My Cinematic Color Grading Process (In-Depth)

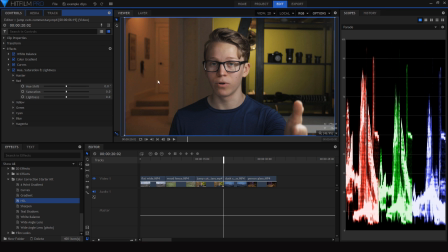(16:17)
So what I'm gonna do is bring back the color in my face by saturating the red just a little bit, and then I pretty much just have to fiddle with these a bit so I can get a good balance between how yellow that wall is and how
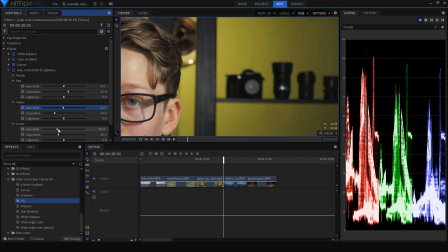(16:38)
accurate the skin tone is, basically.
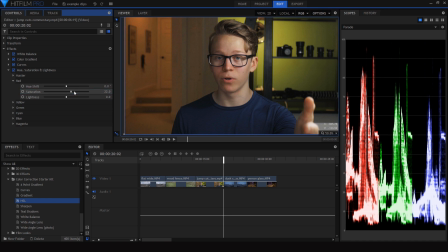(16:41)
So give some, take some, mess around with the balance a bit until I find something that I think looks good. And I think that's good enough for now. That's alright. And as you can see, we've
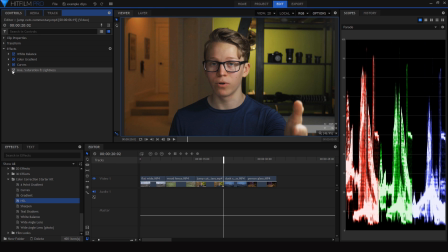(16:56)
toned down that wall in the background without really affecting the skin tone that much. Finally, I'll just add the teal shadows to add some more color contrast into this shot, and then sharpen it just like the rest of my clips.
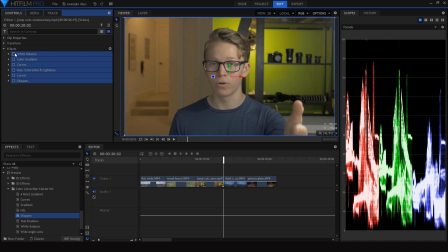(17:14)
There's our original clip as compared to the graded clip.
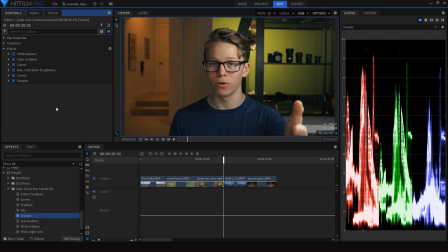(17:19)
Pretty significant difference as usual, but I think it looks alright. Now here's a different clip for two reasons.
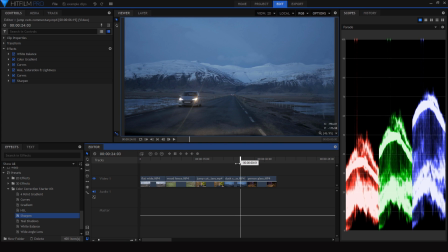(17:28)
There are a couple different challenges here. One of those is that it's a night clip, so if we push the colors too far, we're going to see a little bit of grain and distortion coming out, especially in the shadows. And this is also a clip that's mostly cool colors,
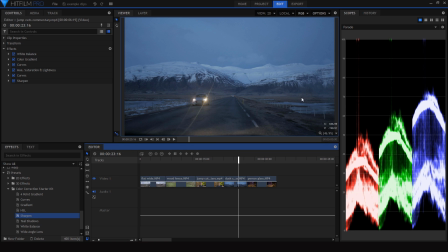(17:44)
so I'm going to have to find a way to bring back the reds and yellows and go for that complementary color scheme. So as usual, I'm going to start out with curves. And as we can see, looking at our histogram over here, there's a little bit of peaking in the highlights, as well as the shadows.
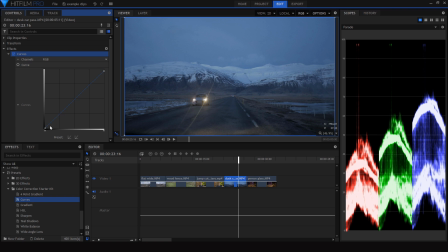(18:01)
So I'll just bring those down a little bit, as well as bringing the shadows up. And then since this is a somewhat dark shot, I'm going to start out by brightening the highlights up,
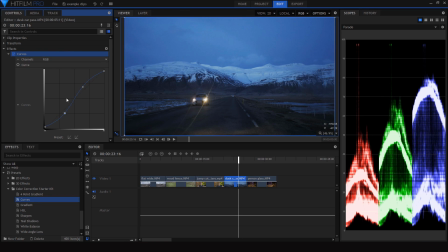(18:12)
and then compensate by bringing the shadows down, and then fiddle with the balance between those two until I can get an exposure and a contrast that I think looks good.
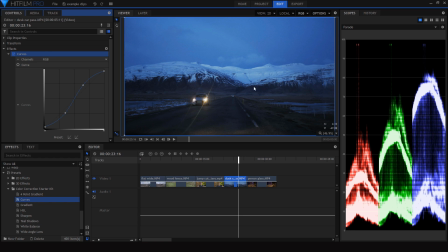(18:27)
Since this is an outdoor night shot, you can tell it's outdoor, there are no lights around.
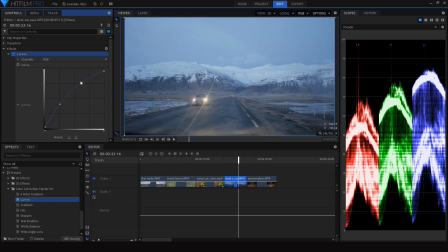(18:32)
I'm not going to make it like unrealistically bright, that doesn't make any sense.
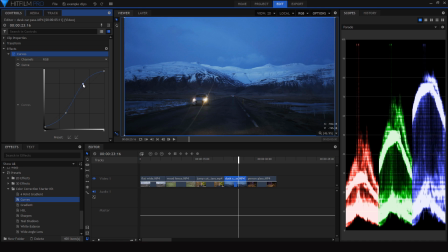(18:37)
I'm going to keep it dark while still retaining that detail. Alright, so if we add hue, saturation, and lightness, and start out by bringing that blue down a little bit.
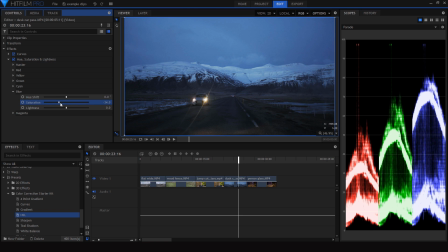(18:53)
I think the blue saturation is a bit much, especially since it's nighttime. Bring that down a bit and shift it a little bit more of a teal color. As we can see, there's definitely an imbalance of color here.
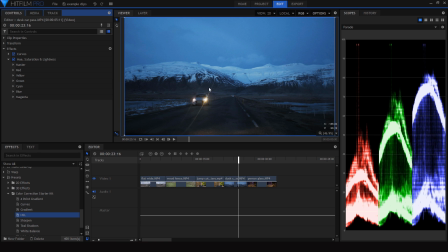(19:04)
The blue is really dominating the frame, and we're not seeing any kind of yellow or red tones to balance that out, except for these headlights. But as we can see, the actual color of this grass by the side of the road is kind of a yellowish, orangish shade.
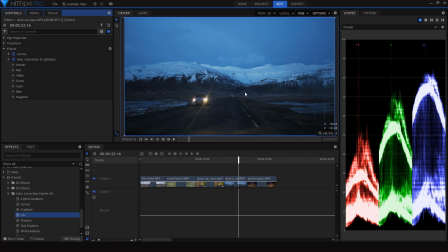(19:22)
So we can bring back some of that detail and it'll look realistic. We just have to find a way to do that. And the way I would do that is by going back into the curves adjustment, going into the red tones, and then I'll just
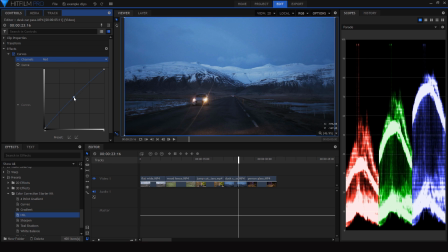(19:35)
bring the colors in the shot a little bit closer to red and a little bit further away from blue, so we can bring back some of those warmer tones down there.
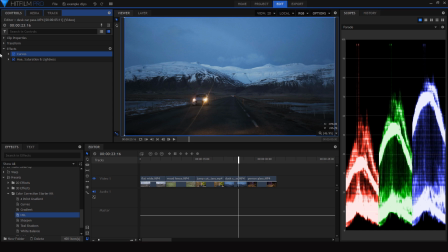(19:49)
And as we can see, when we've done that, we've kind of suppressed the blue part of the shot even more, so I can actually bring that saturation back now and it'll look alright. But I'm also going to take the yellow here, just shift it a little bit closer to red,
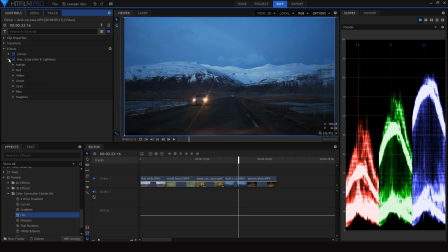(20:07)
go for more of a teal and orange look there, and as we can see, we've brought back some of that red and orange detail in the ground.